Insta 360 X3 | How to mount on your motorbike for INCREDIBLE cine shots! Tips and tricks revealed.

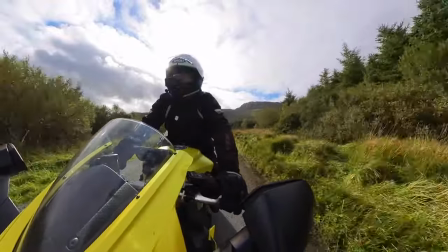Take a look at this montage of shots and see how great this shot is too.
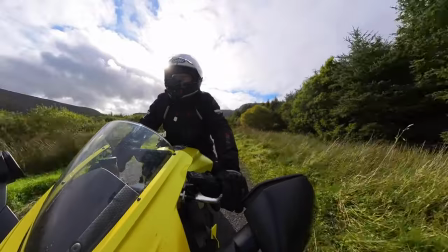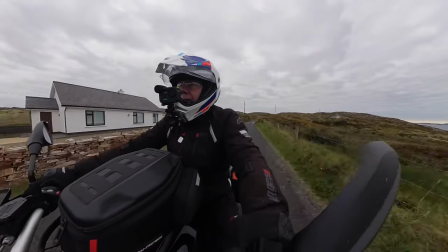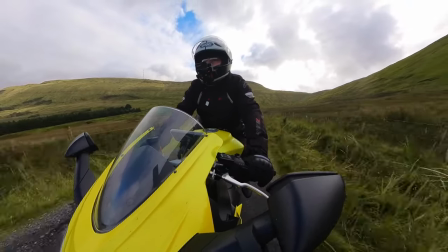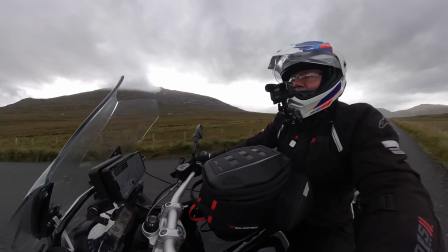Now this next shot is a brilliant editing shot you can literally join two separate scenes together just by overlaying a couple of seconds of this shot and the reason is because it has no reference to the landscape around you. The shot literally just looks down on top of my head and on top of the bike.
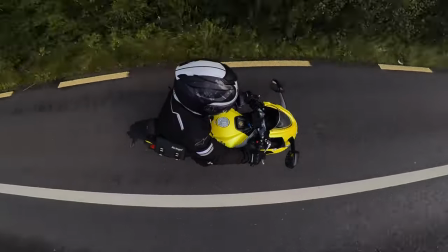So as you can see here it really is a get out of jail free shot you can pop this in anywhere just to knit two scenes together the editors must love this shot so how i used to do this and if you have seen the previous video i did a couple of years ago i used to put the selfie stick down the back of my jacket and hold it in place with the back protector and my helmet sort of pushed back against the jacket didn't really feel too comfortable with that i'll be honest just in case of the eventuality of coming off the bike and landing on the selfie stick I didn't fancy that at all so what I do now is I put it down the front of the jacket because then I can literally see it my head is pressed against the side of it the zip is up obviously so it does keep it in place and then you can feel it slipping as well so if you do feel it slip you can always correct it with your hand you couldn't feel it slip when it was in the back it's probably the right time to say as well that with all of these shots I only ever record for a
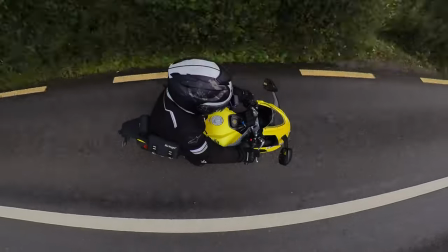couple of minutes just to get the right amount of material I need I'm not one of these vloggers who rides around and keeps the camera running for the whole ride out. So this next shot I'm going to show you, I refer to it as the centre stage shot. And the reason is I use it when I'm riding into a town or if I'm within a superb landscape as it keeps you within the middle of the vista and just shows everything else sort of unfolding around you. It's a really effective shot. I'm saying that. I've said that about all of these shots because they are. It still amazes me what we can do with these cameras. And depending on what bike you've got, you can either sit on it. it's not ideal doing it on the Aprilia because you can see there's a two-stage seat on here so it's not ideal at all to sit on it. I'm going to come on to that Manfrotto double clamp right after this next VT.
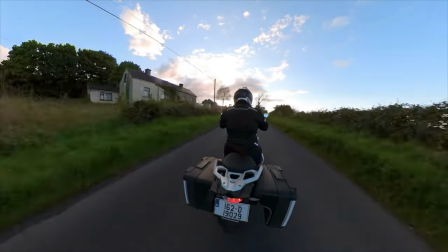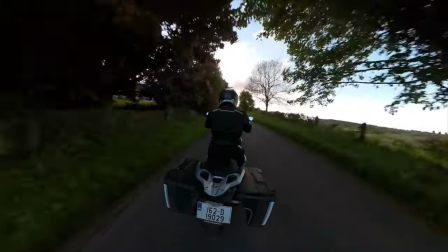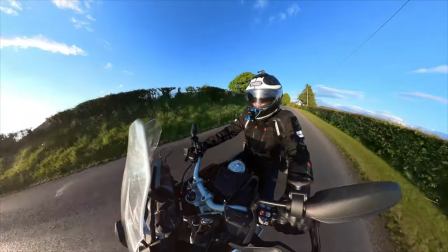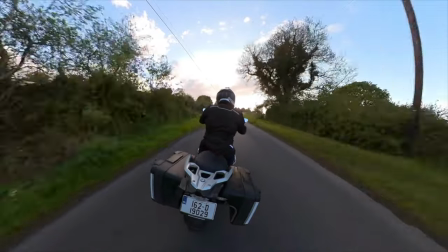And finally back to the Manfrotto double clamp. Link below by the way to get one of these from Amazon. Really useful and invaluable to be honest if you're doing this sort of work with your cameras. It's also a lot more comfortable than sitting on the selfie stick especially if you are one of those vloggers who likes to keep the camera running for a longer period of time my little trick when i'm using the insta 360 cameras is i always do non-sync shots so it never looks at what i'm speaking basically so you can cut the shots in anyway and that's why i only need like a minute or two of footage but anyway time to give you a few examples of how i mount this clamp on my bikes one
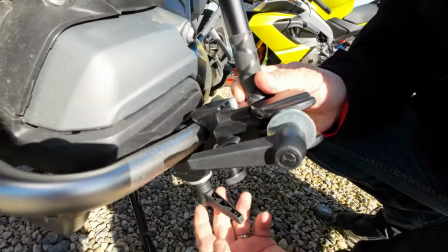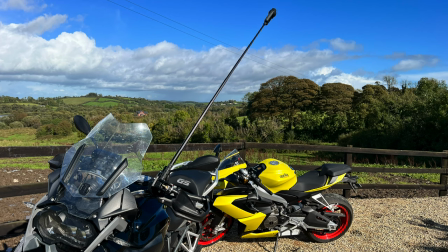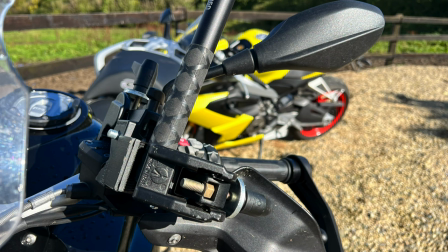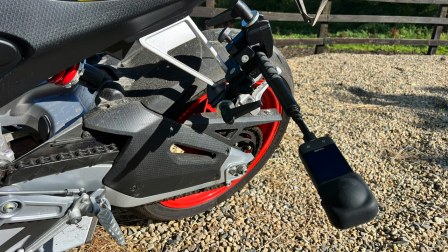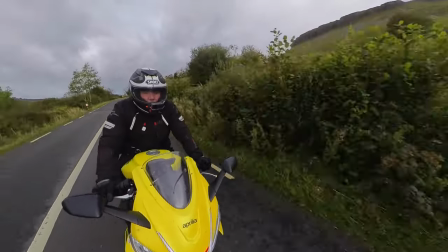of my other favorite shots is this one with the camera extended out in front of the bike looking back
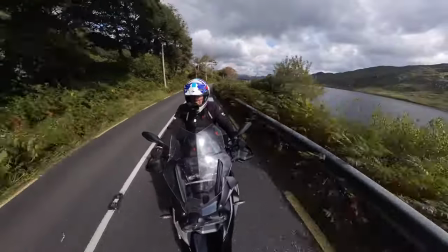at you and when you see it on the screen it looks like there's a film crew driving in front of you looking back at you.
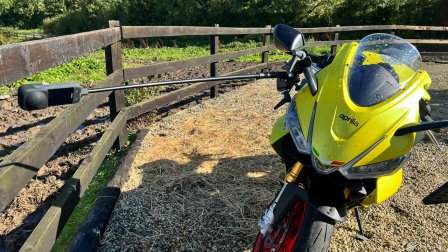I actually think I use this shot in every single travel vlog that I do as it does give it a real bit of Hollywood.
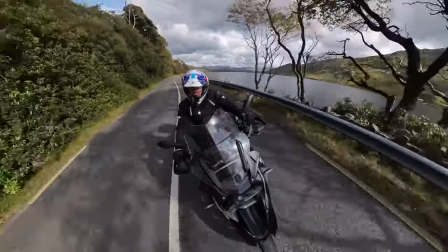It really raises the production value.
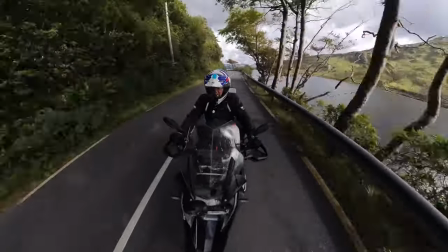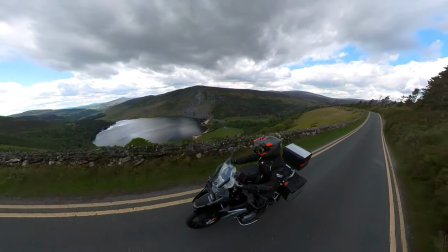And then another shot which is popular in my videos is this one where I have the clamp off to the side of the bike
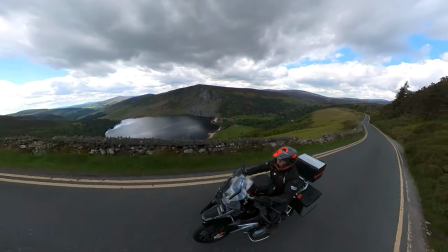but looking down on the bike so you can still get a great shot of that fist they're below you and
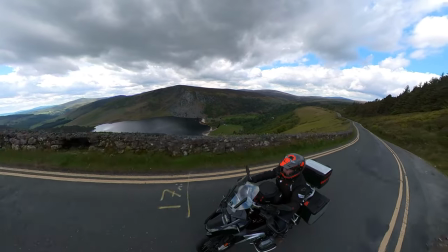just to reiterate I've left a link in the blurb below so you can purchase this clamp on Amazon. So that's pretty much it folks I hope you enjoyed the video and I hope you also learned a thing or two. If there is something you want to know please ask me in the comments below and if you enjoyed the video please like and subscribe. Remember if you're riding along with a selfie stick protruding out any side or indeed the front or the back of the bike please make sure you're in an environment safe enough to do so. The other thing to remember is please come to a stop even when you're starting and stopping your camera. It's literally a lifesaver. Once again, Dave Perry, Wheelie Good TV. C'est laun t'ya.